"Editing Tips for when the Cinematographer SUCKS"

But very fun effect and really good for something like this where I don't have great footage to start with, so I'm gonna put as much stank on it in post as I can and try to create an aesthetic after the fact.
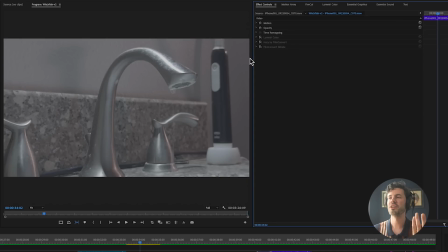745s
And this shot was a great example. It's just a boring close-up of a faucet. Turn on film convert nitrate.
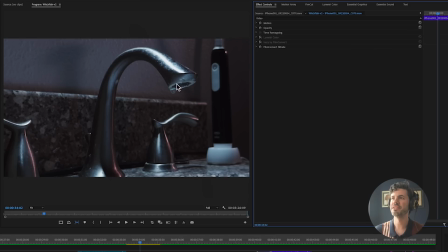750s
It is looking pretty good. I mean, the strong highlight up here is nice. And then turning on the vignette. Okay, we're getting there. It's looking pretty cool. But then check out how Hazy takes it to the next level. Whoa, we got this big glow. It's suddenly looking more cinematic and really nice.
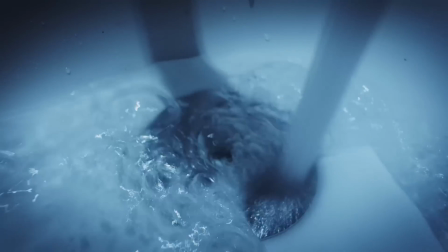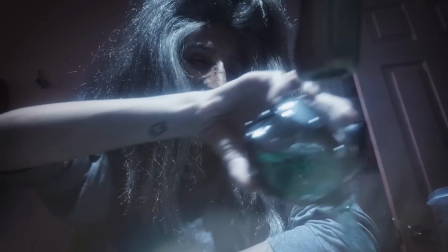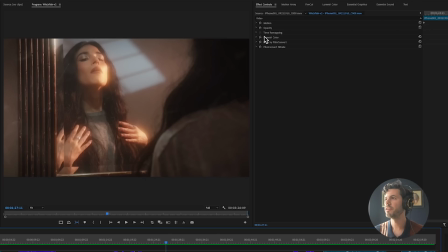777s
Same with this shot when she popped up into frame. I had an idea of what I wanted to achieve here.
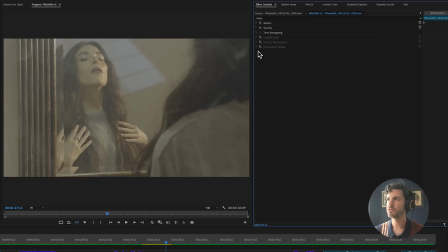783s
And if we look at the raw footage, it looks pretty bland. Turn on film convert nitrate.
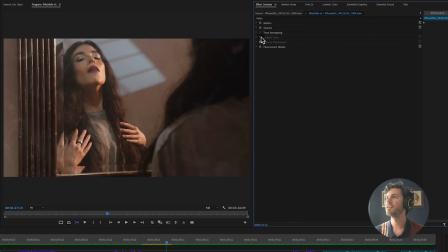788s
Looking pretty good, looking pretty good. Turn on the vignette, looking slightly better. But then I went crazy with the Hazy and ramped it up really hard to give these highlights just this huge glow because I wanted it to feel like,
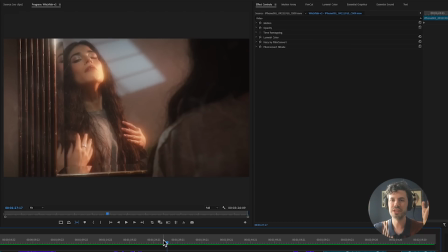804s
you know, suddenly we're in this beauty dream vision, and it really worked great.
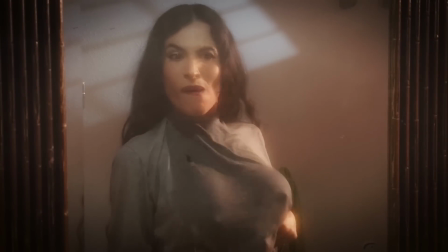810s That's what I'm talking about. Being fun.
So giving it that intense color treatment throughout the film helped a lot, but that wasn't enough because there were some shots like this where the exposure was just not great.
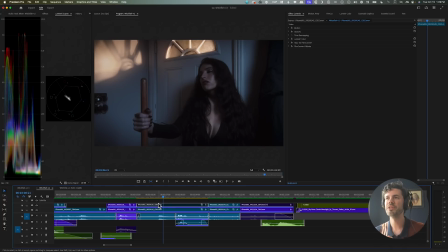823s
I couldn't create enough contrast in the image because I didn't have like negative fill. I ran out of light stands. There was a lot of reasons why I couldn't do it. Oh, I'm not that great of a cinematographer, but you can fix a lot of stuff in post.
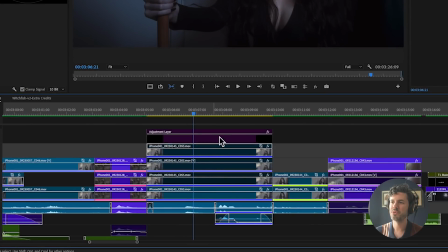835s
Let's look at this case. Now, if you can see it, I've got 1, 2, 3, 4, 5 layers of video for this single shot. Why would I need that many layers of video? Well, let's take a look. Here's what the shot looked like straight out of camera in Apple log.
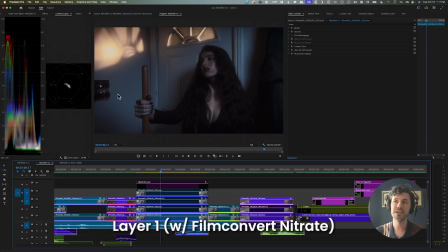850s
After putting film convert on it, I kind of pushed the contrast a lot. I wanted it to be dark on this wall here. I wanted this to be bright, this light through the window. But that left our subject looking super dark, not bringing our eye towards her at all. So then we got this second layer. What does this layer do? We've brought up our actress.
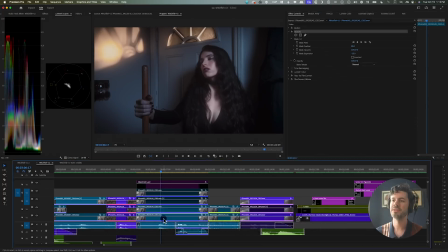870s
And how did we do that? We created what's known as a power window, folks. So I basically duplicated this first layer of video with all the effects intact,
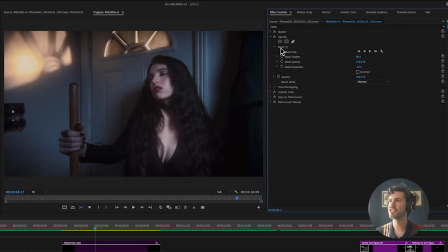878s
and then I just created a mask in the opacity section right here using this pen tool, which just lets you boop, boop, boop, boop, boop, boop, and draw a mask, and now you're only affecting that area of the frame, right? So I've got a mask just over our subject who doesn't move very much in the frame, so very easy to do.
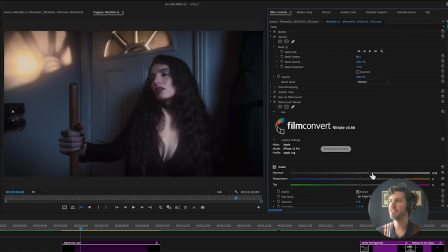898s
Feathered it out, about 80 pixels, and then I just simply brought up her exposure a little bit, and that lets us actually see her expression and keep the frame looking balanced the way that I would have liked to have gotten it in camera. But we're not done there.
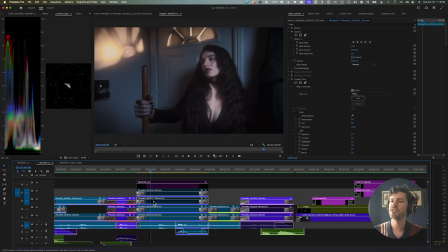916s
I wanted this to be very bright up here, so I added this third layer with another power window on it.
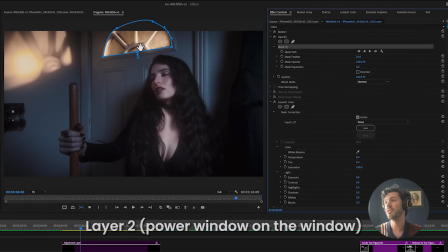923s
As you can see, a power window on a window. So I brought up the exposure there. I added some extra heavy hazy just to that part of the frame, and probably some extra halation too. It's hard to see, but it's up there. So that's looking good, but now we've got this big yellow spot on the wall right here,
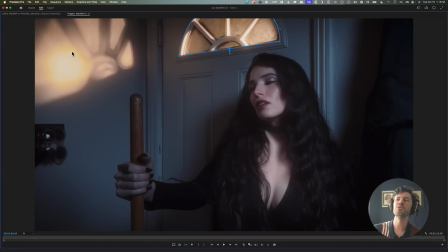940s
and it looks like it's almost clipping, but it might just be that there's too many color effects going on and we're getting this weird
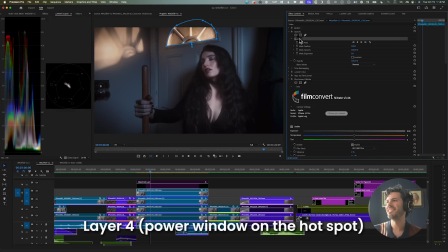947s
splotch. So that's what this fourth layer is. This is a power window on just that part of the frame, and it looks like I just brought down the exposure there so it's not so hot in that spot. And then we have an adjustment layer, and that is just zooming into the frame slowly with the
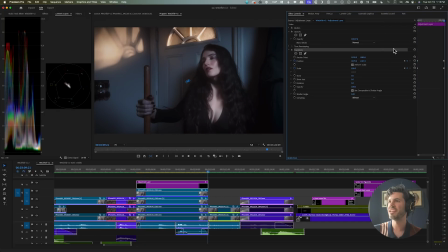965s
transform effect and a keyframe at the beginning and a keyframe at the end, slightly zoomed in. And all that dancing around in post gives you this.
I brought you.
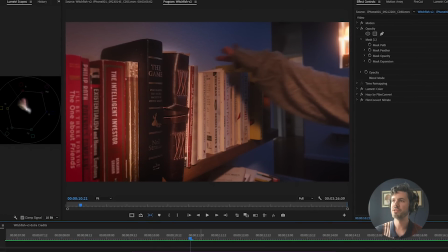980s
And there are power windows galore in this film. For example, the books on the bookcase here, off, on, POV shot through the water, brought up exposure on her face.
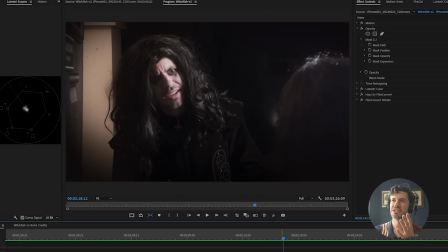990s
And I had to do a lot of dancing around like that in my shots because it was so hard to get the lighting, the framing, everything right when I also had to act and stand in frame. So as you can see, before power window, after power window, just brought down the exposure,
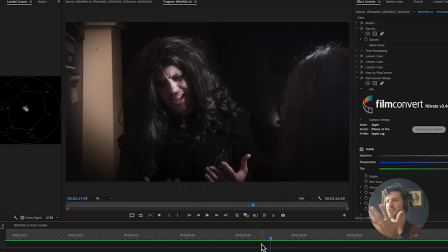1007s
but tried to keep the exposure of this super dark background somewhat intact.
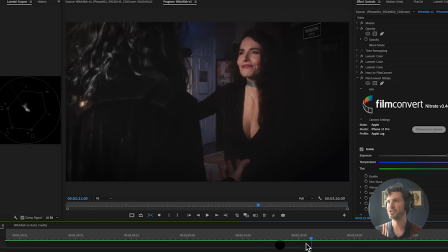1013s
This was one of the tougher setups of the film for sure. And right now, Film Convert Nitrate is running their Black Friday sale,
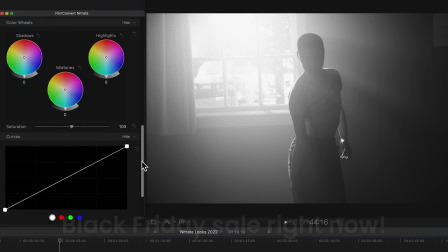1019s
which means it's the best time of the year to get Film Convert and start lazily coloring your films the same way that I do. Plus, you can take an additional 10% off using my link in the description. Thank you, Film Convert, for sponsoring this and making my films look so good. Let's get into my secret sauce grab bag of other tips and tricks to spice up my footage. At every moment, you want to be asking yourself, is this the most fun it could be for the viewer, or is there a way to elevate it and push it a little further and surprise and delight our viewers?
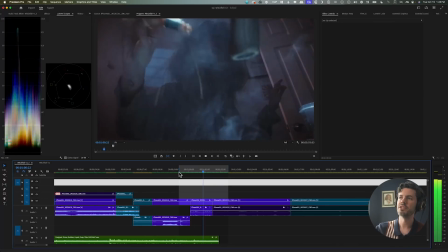1051s
And if we look at the previous edit of the film, here's an example of that. You know, she's just pouring the Tabasco into the sink where she's making her witch's brew.
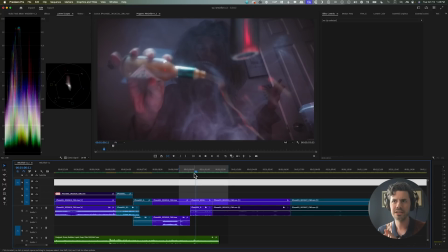1058s
Now that in and of itself is kind of funny because she's not using like eyeballs or tongues. She's just using like a normal food ingredient here. But what if we push it to the next level?
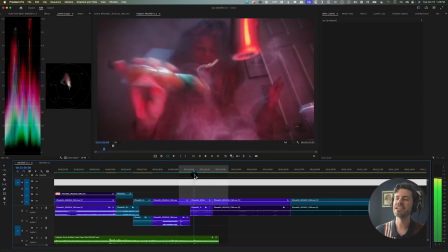1069s
And when I saw the face she was making, how excited she was to be pouring that in, I was like, there's gotta be something we can do here.
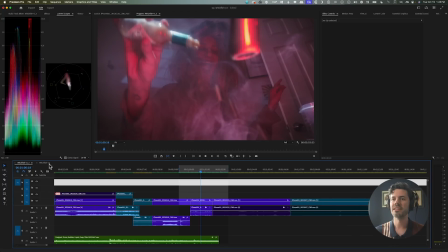1074s
If there was some kind of reaction from the Tabasco sauce, and that's why I added these sparks in.
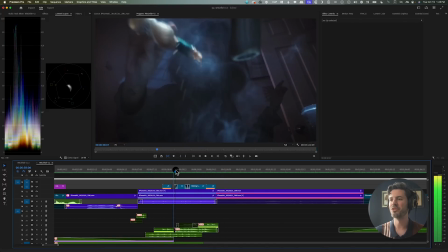1083s
And that just makes it so much more fun. And that was so easy to do. I have an Artlist membership,
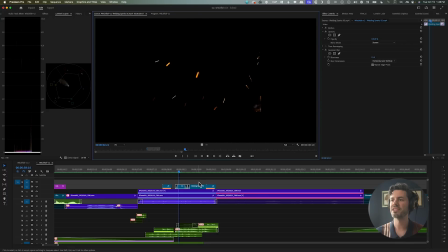1088s
so I just looked for some welding sparks and pulled these stock clips and set the blend mode to screen,
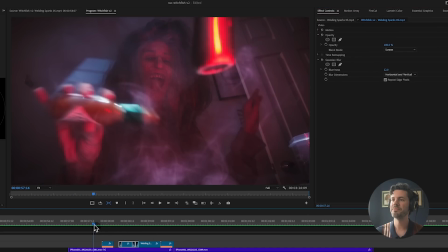1096s
scaled them up a little bit, put a bit of a blur on them because they're in the foreground, and then there you go.
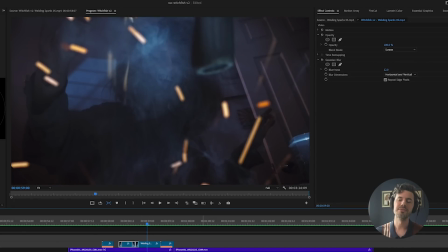1103s
Add some sparking sound effects. Very fun. And I thought the same thing when she dunks her head underwater here.
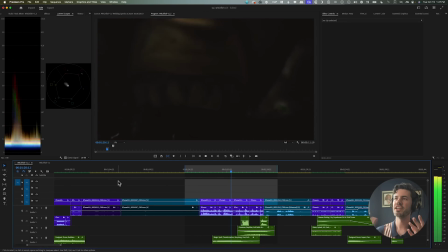1109s
This is the older version of the edit, and I was just cutting between two different lighting setups for the same shot.
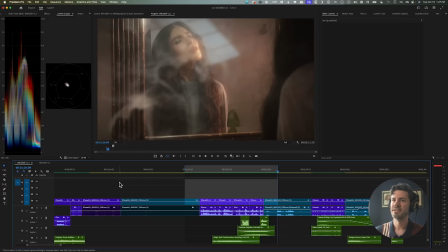1115s
Kinda worked. But I was like, I feel like I should push this further.
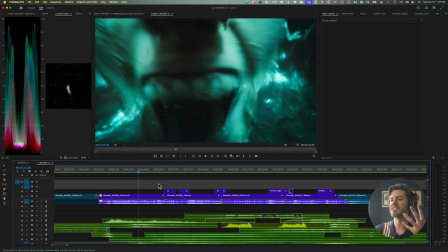1121s
This needs to really be like a set piece in the film.
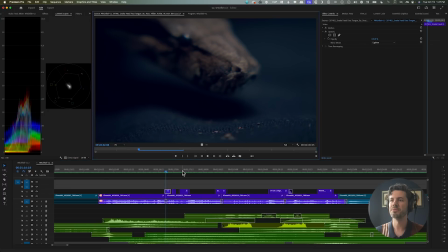1124s
So I just went back on Artlist and I found a few stock clips of creepy stuff, like a close-up of a snake.
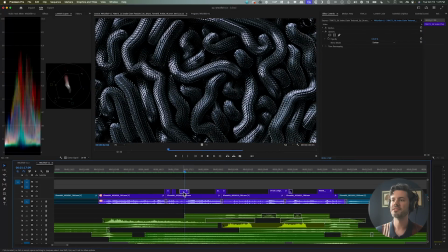1131s
There's a close-up of a bunch of snakes. This really creepy girl.
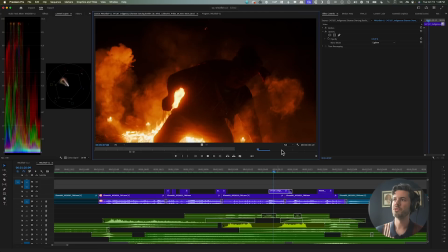1139s
This thing. This dude with fire. This shot.
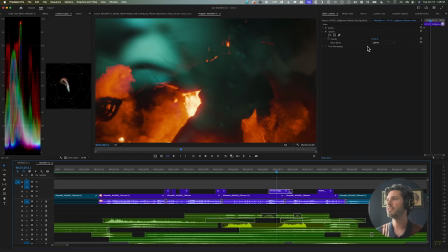1144s
And I just threw them on top of the footage, sped them up a ton, added a blend mode, like this one's got lighting on there.
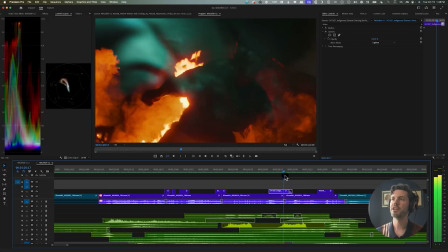1151s
And then they kind of come in and out of the frame,
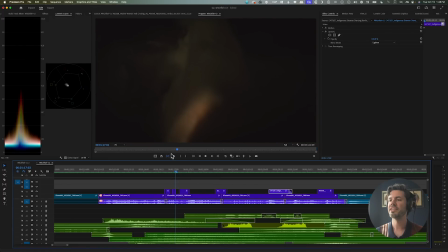1154s
integrate with it, and it's almost like vision she's seeing, I don't know, but it just amplified the whole thing, boosted the production value, and just made it a stronger, crazier moment. And here's a couple of quick fixes I did for some very common, just straight up mistakes that I made.
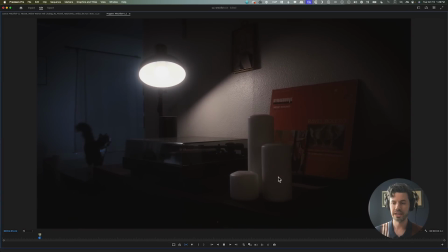1170s
So right here, we have the witch walking by, lighting up the candles, but do you see all this flickering going on? That is from this light bulb. Unfortunately, sometimes you get flickering from different lights,
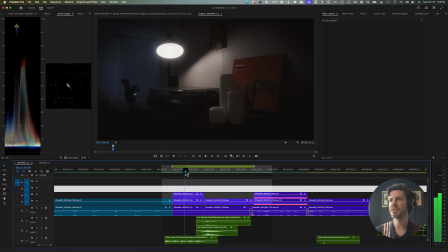1184s
and it's good to catch in camera if you can, but if you can't, there are ways to fix it in post now. Actually, if you have the studio version of DaVinci Resolve, there's a built-in deflicker effect that will knock this out immediately.
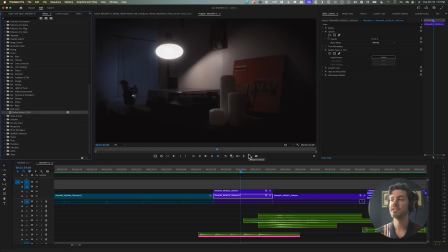1196s
I didn't have the studio version at the time, but fortunately a plugin I already had also fixes this. I used the Neat Video Reduce Noise plugin, which is the best way to also just get rid of that video noise from shooting at high ISO on your camera in post if you're not using DaVinci Resolve Studio,
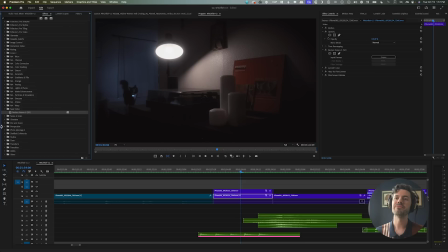1214s
which also has that feature built in. I slapped that on, and it's a little complicated. It's a bit of an expensive plugin, but the number of times that it's completely saved my ass with really noisy footage, with flickering like this, it's been totally worth it.